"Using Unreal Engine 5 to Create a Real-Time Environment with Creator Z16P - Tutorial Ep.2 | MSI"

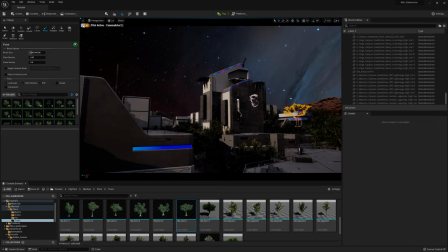[13:41]
Now, this might seem like it is going very fast, but remember that I'm speeding this up by 2.5 times so in reality this uh
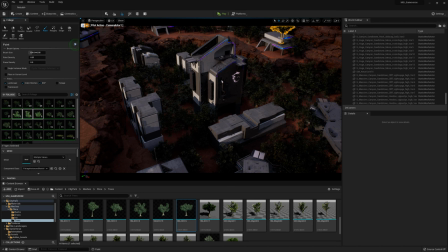[13:49]
I actually had time to think about all of this stuff now what I'm doing over here is I'm deactivating my trees and I'm turning on my scrubs or
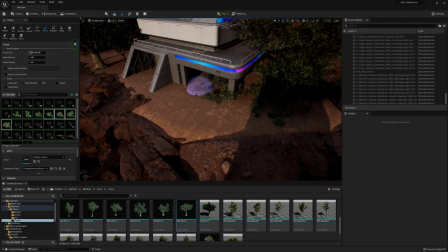[13:57]
my bushes whatever you want to call it these are nice because they will just add like a little bit of like ground foliage to our scene
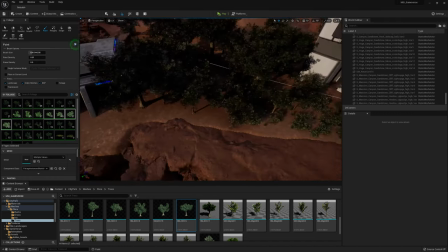[14:03]
which will make everything feel a little bit more realistic and then later on we are also going to add grass so keep that in mind if you
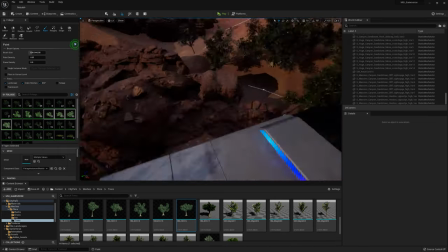[14:10]
do this um once again work from large to small so i started with the trees which is large now i'm going to do the ground foliage and
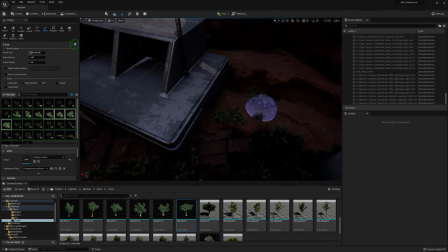[14:18]
then i'm going to do the grass and i'm just filling up the space to roughly where i think the camera will basically go um for the
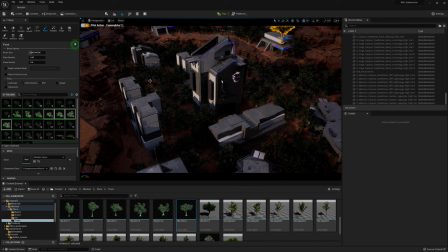[14:26]
rest i'm not going to spend too much time i would just to enjoy myself spend a little bit more time if this was an environment that i was not recording but as soon as i have a time limit i kind of like just leave away those kind of things over you can also
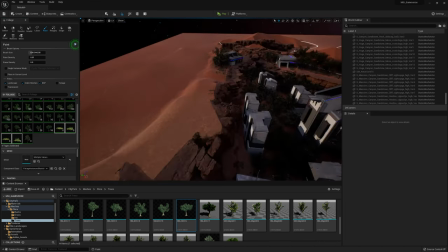[14:40]
once again you can see me literally going into the camera and just painting from like a distance now with the grass
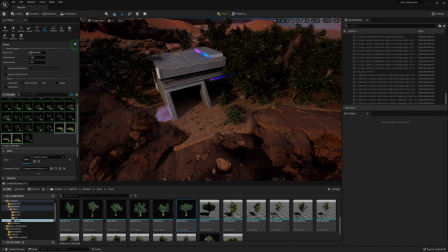[14:47]
i'm just playing around with my density because i want to have my grass to be a lot more dense i'm actually painting it right now but i was not happy with it
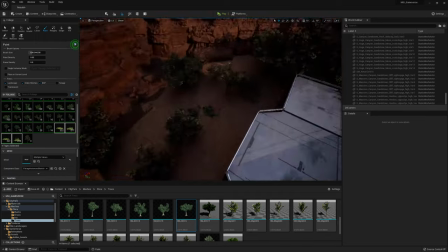[14:54]
so later on i'm going to do another pass where the grass is way more dense but
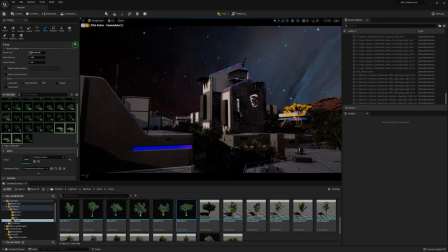[14:59]
for now i just wanted to get something quite quickly and let's not forget to save my
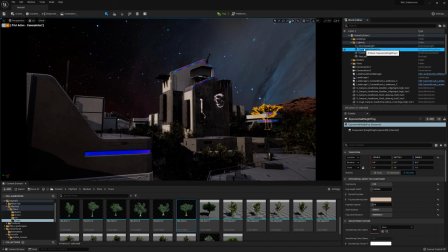[15:04]
So over here I'm just going to go ahead and play a little bit more with my fog.
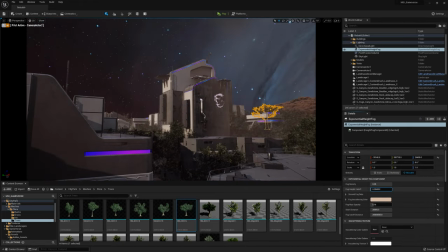[15:10]
So your exponential height fog is really powerful because if you use the volumetric fog, it will basically tone down all of the really dark shadows within your trees. So that's what I want because the way that I imagine it is that this is inside of a dome, although we don't have the dome place yet.
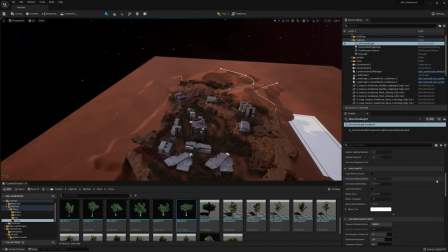[15:27]
So you can imagine this dome has like sun on it. There's a lot of trees in it. So it's almost like a, I forgot the word, like a planter.
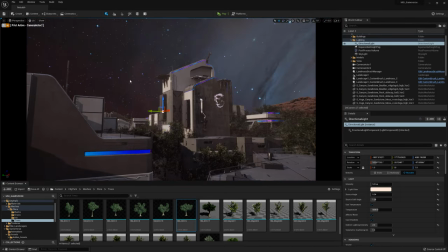[15:34]
So there's like a lot of humidity and everything. And that's where the fog comes in. Right now it's also still a little bit too yellow.
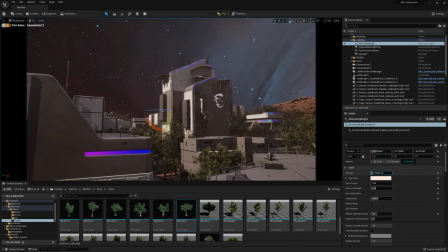[15:40]
But I'm just playing around with the fog. I have a directional light over here in which I play around with my intensity.
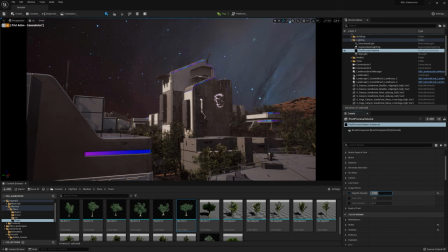[15:47]
Now for the rest, in the directional light, next to your intensity, also just set your cascaded shadows. If you scroll down and set your cascaded shadows very far in the distance, you can make sure that it does not accidentally cut off the shadows at the specific point.
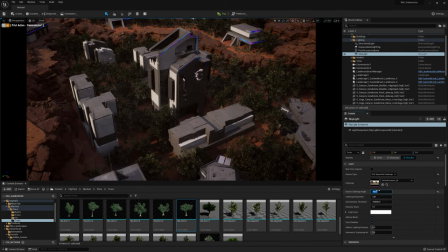[16:06]
So over here what you can see is that I'm just going to go ahead and play around with my skylight,
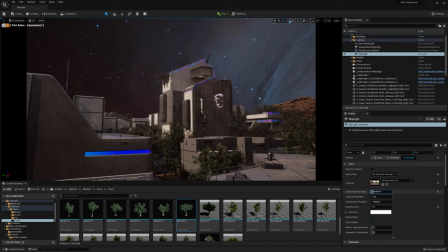[16:11]
my directional light, and my exponential height fog, and my post-process volume. Those are the only four things I need in Unreal Engine 5 thanks to Lumen for my lighting. My skylight is using a simple cube map. So an SLS specified cube map is what my skylight is using. and I got this cube map from
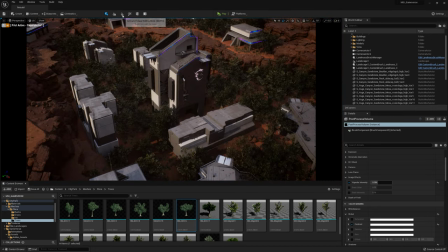[16:29]
polyhaven.com which offers a lot of free HGRI maps.
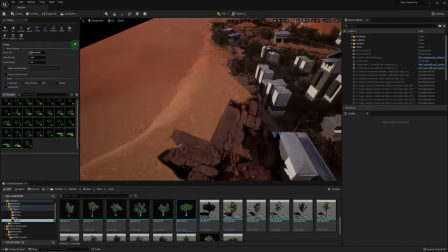[16:35]
And now at this point I'm just moving on again with my grass and just playing around with the density of it.
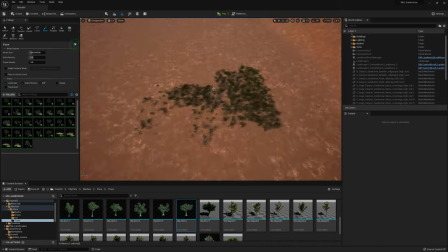[16:41]
So what I will do is I will go ahead and also
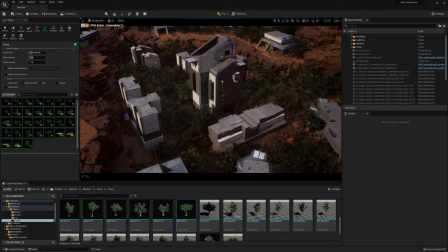[16:46]
paint in this grass again over the places where I feel like there's still a lot of empty space. But be a bit careful because of course with the grass being a lot more dense not only is it more expensive So it's harder to run, but it might also make everything too green,
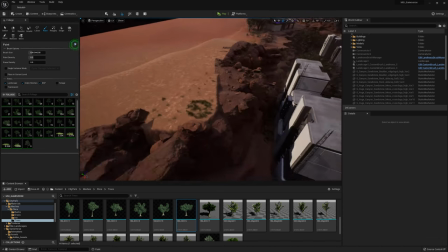[17:00]
which I don't want. I still want to get like a little bit of that desert and I didn't like this area.
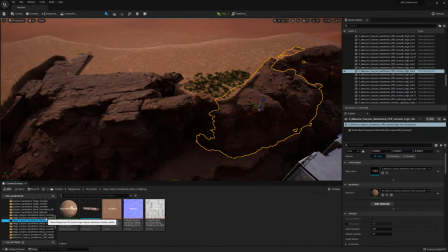[17:04]
So what I'm doing now is I'm just going to place a few rocks on top of it, which is just something quite basic as you can see over here.
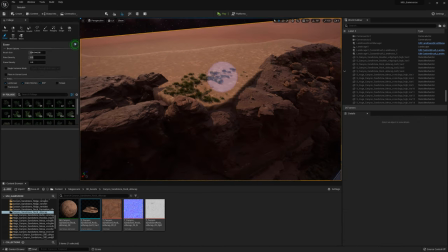[17:12]
So I'm just placing like a few nice rocks here and there. And once that is done, the end of this chapter is pretty much here.